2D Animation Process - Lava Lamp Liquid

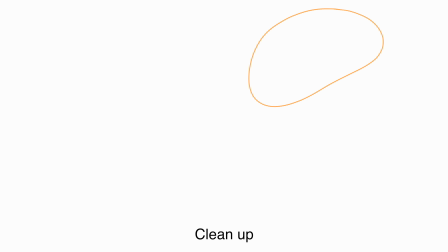0s
I had this thought while looking at lava lamps. What if the goopy goo inside lava lamps were sentient creatures who could move on their own? And that's how these animated loops were born. I studied the motion of lava lamps,
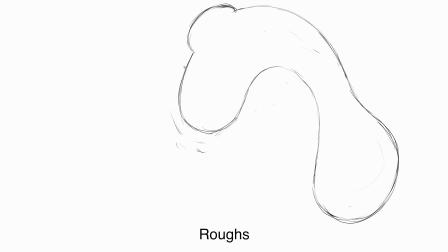12s
watching how the liquid inside stretches apart and then reforms into little blob balls that float around and then reconnect to the larger mass of goo.
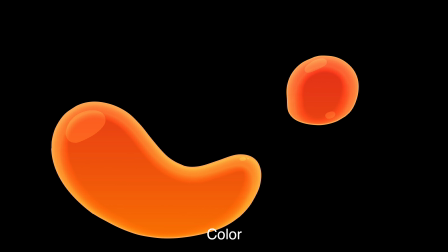21s
But to take it a step further, I drew out swooping motion paths and used these motion paths as a guide to animate the goo liquid swooping around.
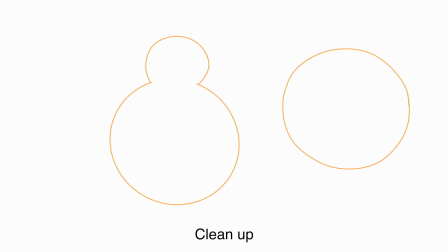30s
These loops are animated on twos at 30 frames per second and contain between 80 and 220 frames per loop.
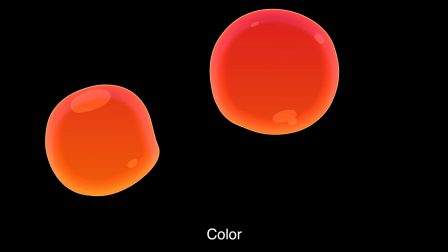36s
The in-betweens and cleanup stage were done by my animation partner, Brittany Penn. For the coloring, I added in a flat dark orange color.
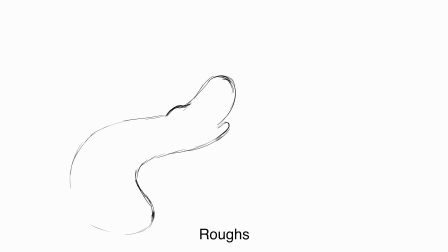43s
Then I added a gradient to make the bottom more yellow and the top more red. Then I used a tune shader with the layer property set to add in order to give the color a soft light.
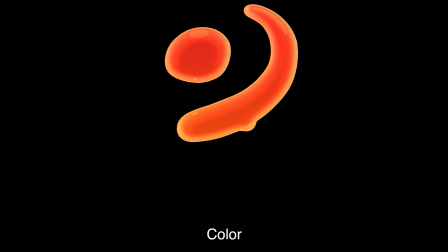53s
The final step was to cell shade specular highlights to help make the lava liquid feel more 3D.
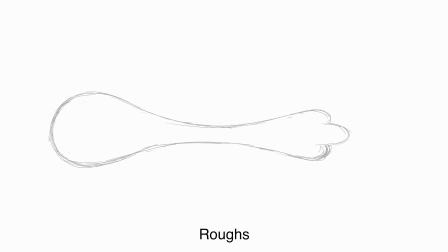59s
This stage took dozens of hours since I cel-shade by hand, frame by frame.
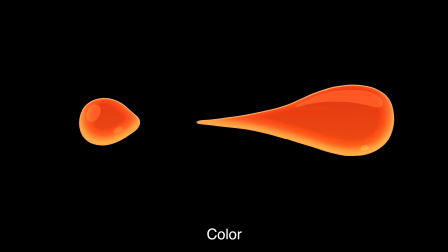64s
For comparison, the tune shading phase only took dozens of minutes since the computer fills it in.
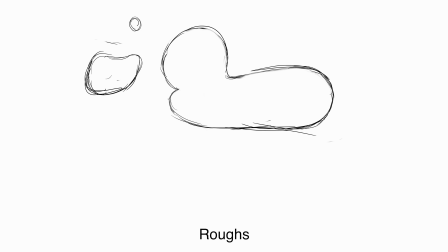70s
Sometimes I like to combine flat cel-shading with the softer tune shading to add more variety to the highlights and shading.
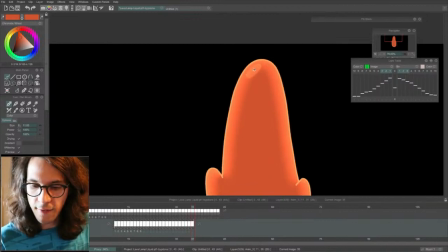77s
I live-streamed some of this cel-shading process. I'll put a link to that in the description and pink comment.
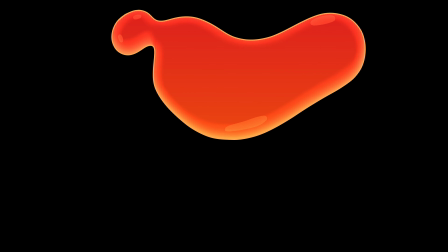82s
You can see on the little cel-shaded highlights how they don't touch the outlines of the goo.
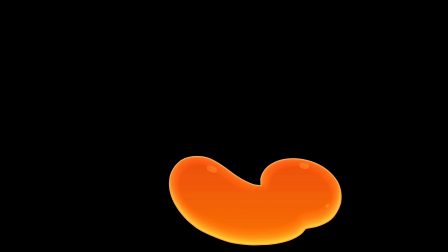87s
I sell shade with the gap between the highlight and the outline.
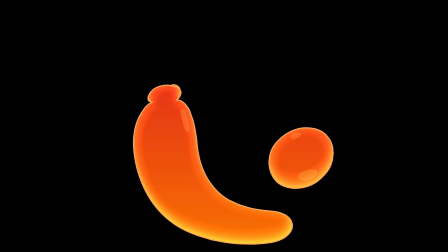90s
I thought about shading shadows, but found it wasn't necessary thanks to the gradient and tune shade automatically creating a darker shade in the middle of the goo.
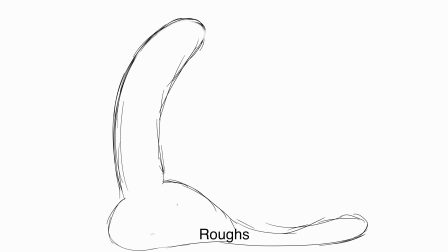99s
Putting specular highlights over where the light and dark touch created a nice effect. I took some inspiration from the movement of jellyfish.
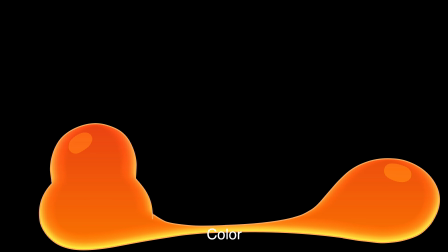106s
Jellyfish don't have fins or flippers, so they move by contracting their squishy, umbrella-shaped bodies and expelling the water to propel themselves forward.
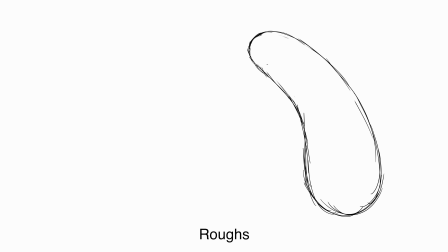115s
This natural squashing and stretching method of locomotion lends itself nicely to 2D animation, where squash and stretch is one of the most important animation principles. I could have exaggerated it a bit more, but I wanted the feeling to be more chill and relaxed rather than high energy and zany.
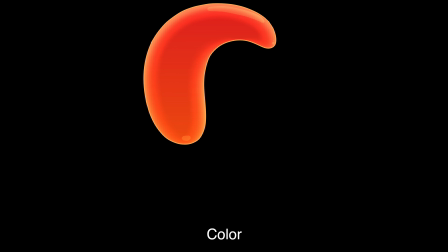131s
The more squash you have, the more stretch you need to counterbalance it.
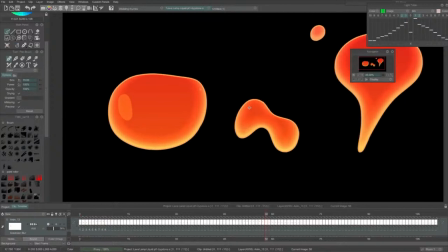135s
Since these loops are moving pretty calmly, I kept the squash and stretch a bit tamer to complement the slower speed.
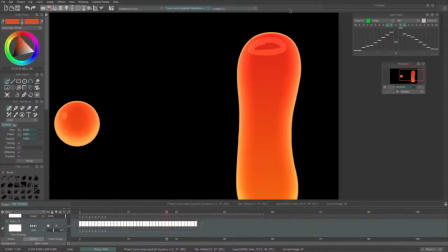140s
You can watch more animation process videos like this one by clicking the video on the end screen.
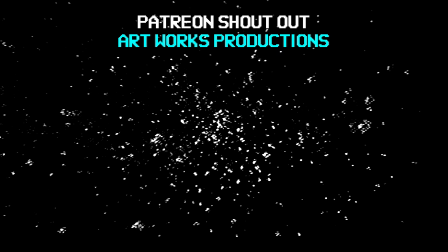145s
Very special Patreon shoutouts go to these top supporters. Jerry McLellan of SupergalacticFantastic.com, RogueDeezy, Carlos Cervantes, Simio Elliot, Artworks Production, and Remy Stereo. Thanks so much for liking and subscribing. I'll see you in the next video.